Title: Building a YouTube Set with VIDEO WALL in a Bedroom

That was a lot easier to take down than I anticipated, but now it's time to take a little break, because I'm going to go see Dune 2.
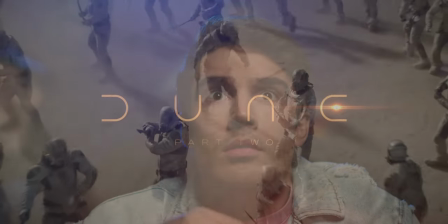Dune was pretty awesome, but I'm now in day two of building the studio,
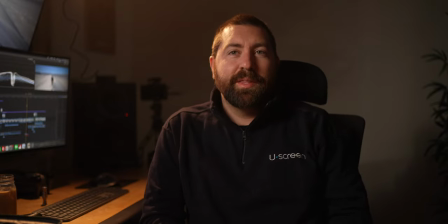and it's dark outside, so I can see what this is like when I'm going to cut out all the light from these windows.
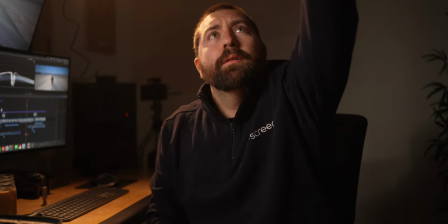So I've added my key light here. I have my microphone right overhead, so we're going to see how this sounds.
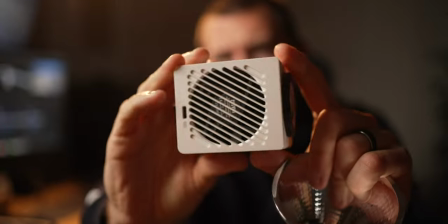And I've actually added a secondary light up here. This is actually another 60 watt light from Jeven, and it's like this little tiny box light.
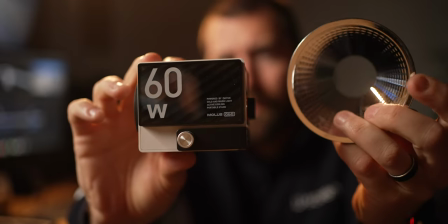They're kind of these cool little lights that you could use in weird places because they're so small.
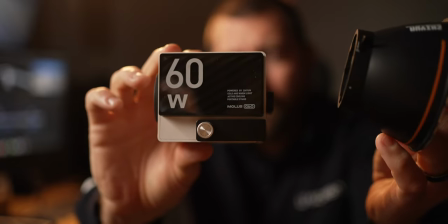But I have a little reflector on it, and I've changed the color temperature so that it's more warm.
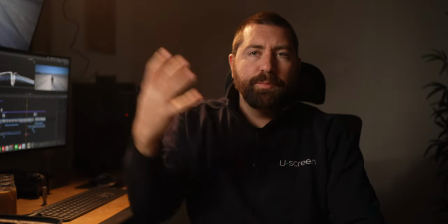And you could see that this light here is balanced properly. I'm shooting at 5600 Kelvin.
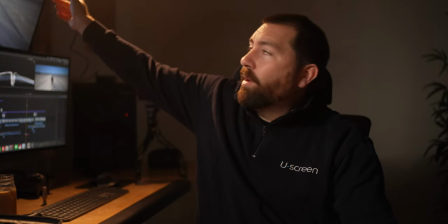So I'm using my key light at 5600. However, I've dropped this one down to tungsten, like 3200.
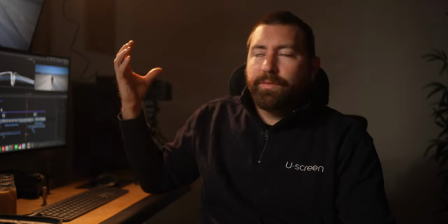And so you're getting this kind of orange glow, and it almost feels like the sun or just another source.
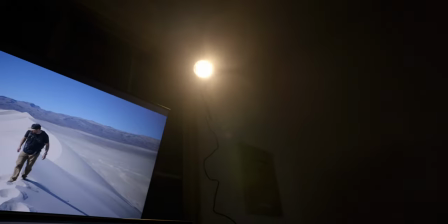It just gives a little bit of color, a little bit of texture. And I have it right out of frame, so you get that glow up here.
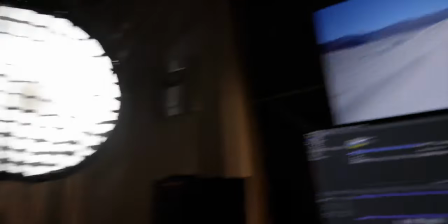Kind of has a cool look to it. So I'm playing around with just how I can change the lighting in this space. The big thing that I need to figure out is this background. I could just leave it white like this, but I want to do something just a little bit more. And I've had this idea to include video walls in my sets in the past. I've just never been able to do it. So I need to measure out the space, put some video screens up,
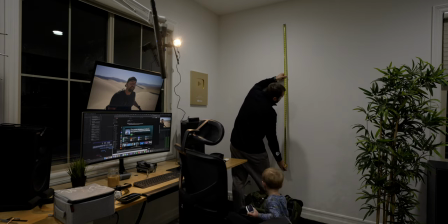and then what I could do is put whatever I want on the screens back there, and it feels like windows in the background, and I could have my set expand beyond just the space here in my studio. And because I'm using TVs to create a video wall, well, I can adjust them so it looks natural and so that the light is always perfect in this space.
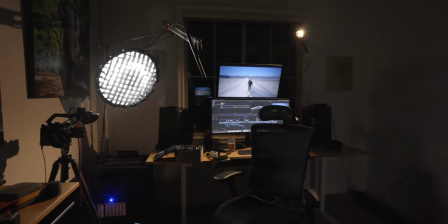It just allows me to have a more dynamic set where it feels like the scene just kind of extends forever and it's not in this little box. So I need some TVs, I need some stands, and then we could start playing around with what's in the background.
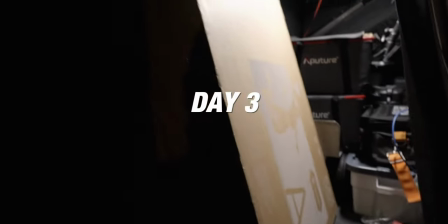Maybe I'll put some sand dunes. So Target had a deal on some 55-inch TVs,
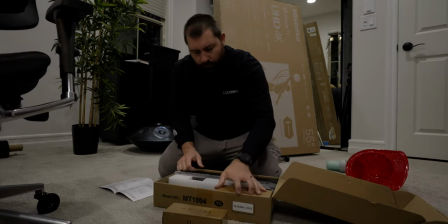so I bought three of them that I'm planning to mount vertically because it fits
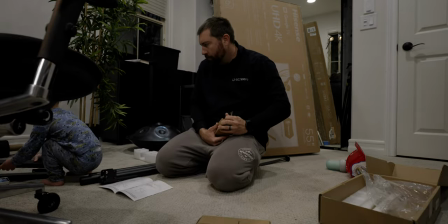the perfect window with my 35mm if I mount three TVs side by side.
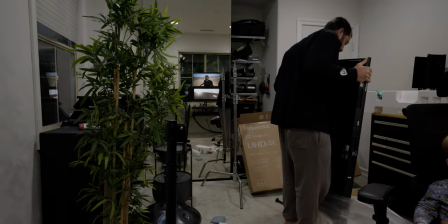Now, I also ordered some cheap TV stands off Amazon, and within a day, I had everything ready to start building this.
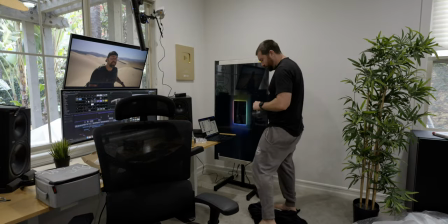Now, the other problem that I have to figure out is how I'm gonna project the image across all three screens.
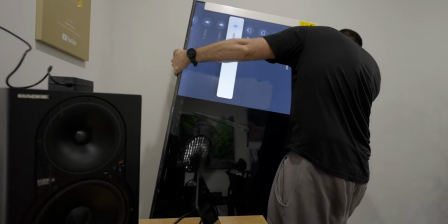So I also bought a cheap splitter off of Amazon, which allows you to split an HDMI signal over multiple TVs.
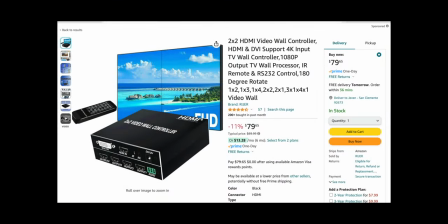Now there's cheap versions of this around $100, and then there's more expensive ones up in the $500 to $1,000 range.
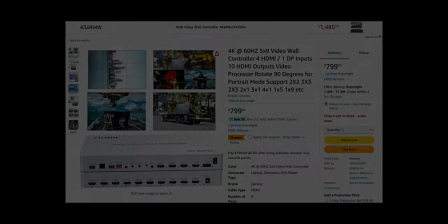And ideally, I'm trying to make this as cheap as possible. So first problem, this thing doesn't really work.
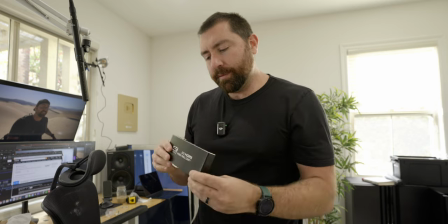Can you do like a 3x1 or 4x1, whatever, up to four outputs, but for some reason, this isn't working.
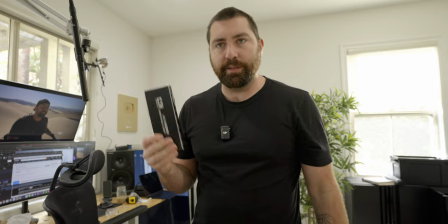Maybe it's the TV, maybe it's the connection, maybe it's just this is a garbage. So I'm going to buy another adapter.
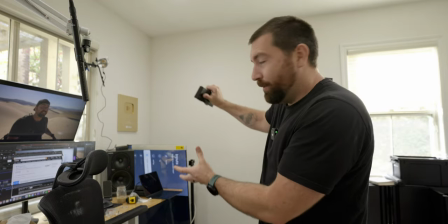For now, I'm just going to get this first TV up in the right position, test it with just a single input,
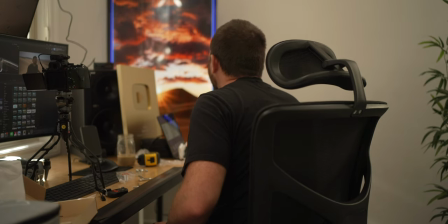make sure that's all working before I go down the path of building all the other TVs and setting this all up.
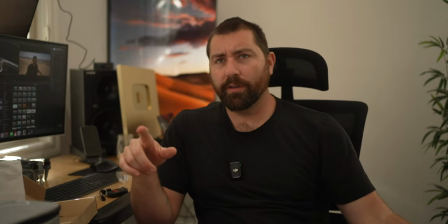All right, so this is what it looks like with one screen. You can see it's back there.
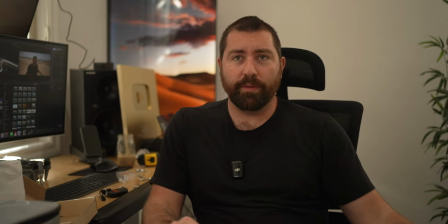It's out of focus. The image quality on that's pretty awful right now with how stretched out that image is I just grabbed, but looks like it'll work pretty well. I need to get that splitter, and then I'll put up the other two TVs, and I could just stretch it an image across all three. And then I need to put my YouTube award back up there, better positioning. And then when I have it blacked out in this room, change the exposure of the background, I'll be able to control this a little bit more.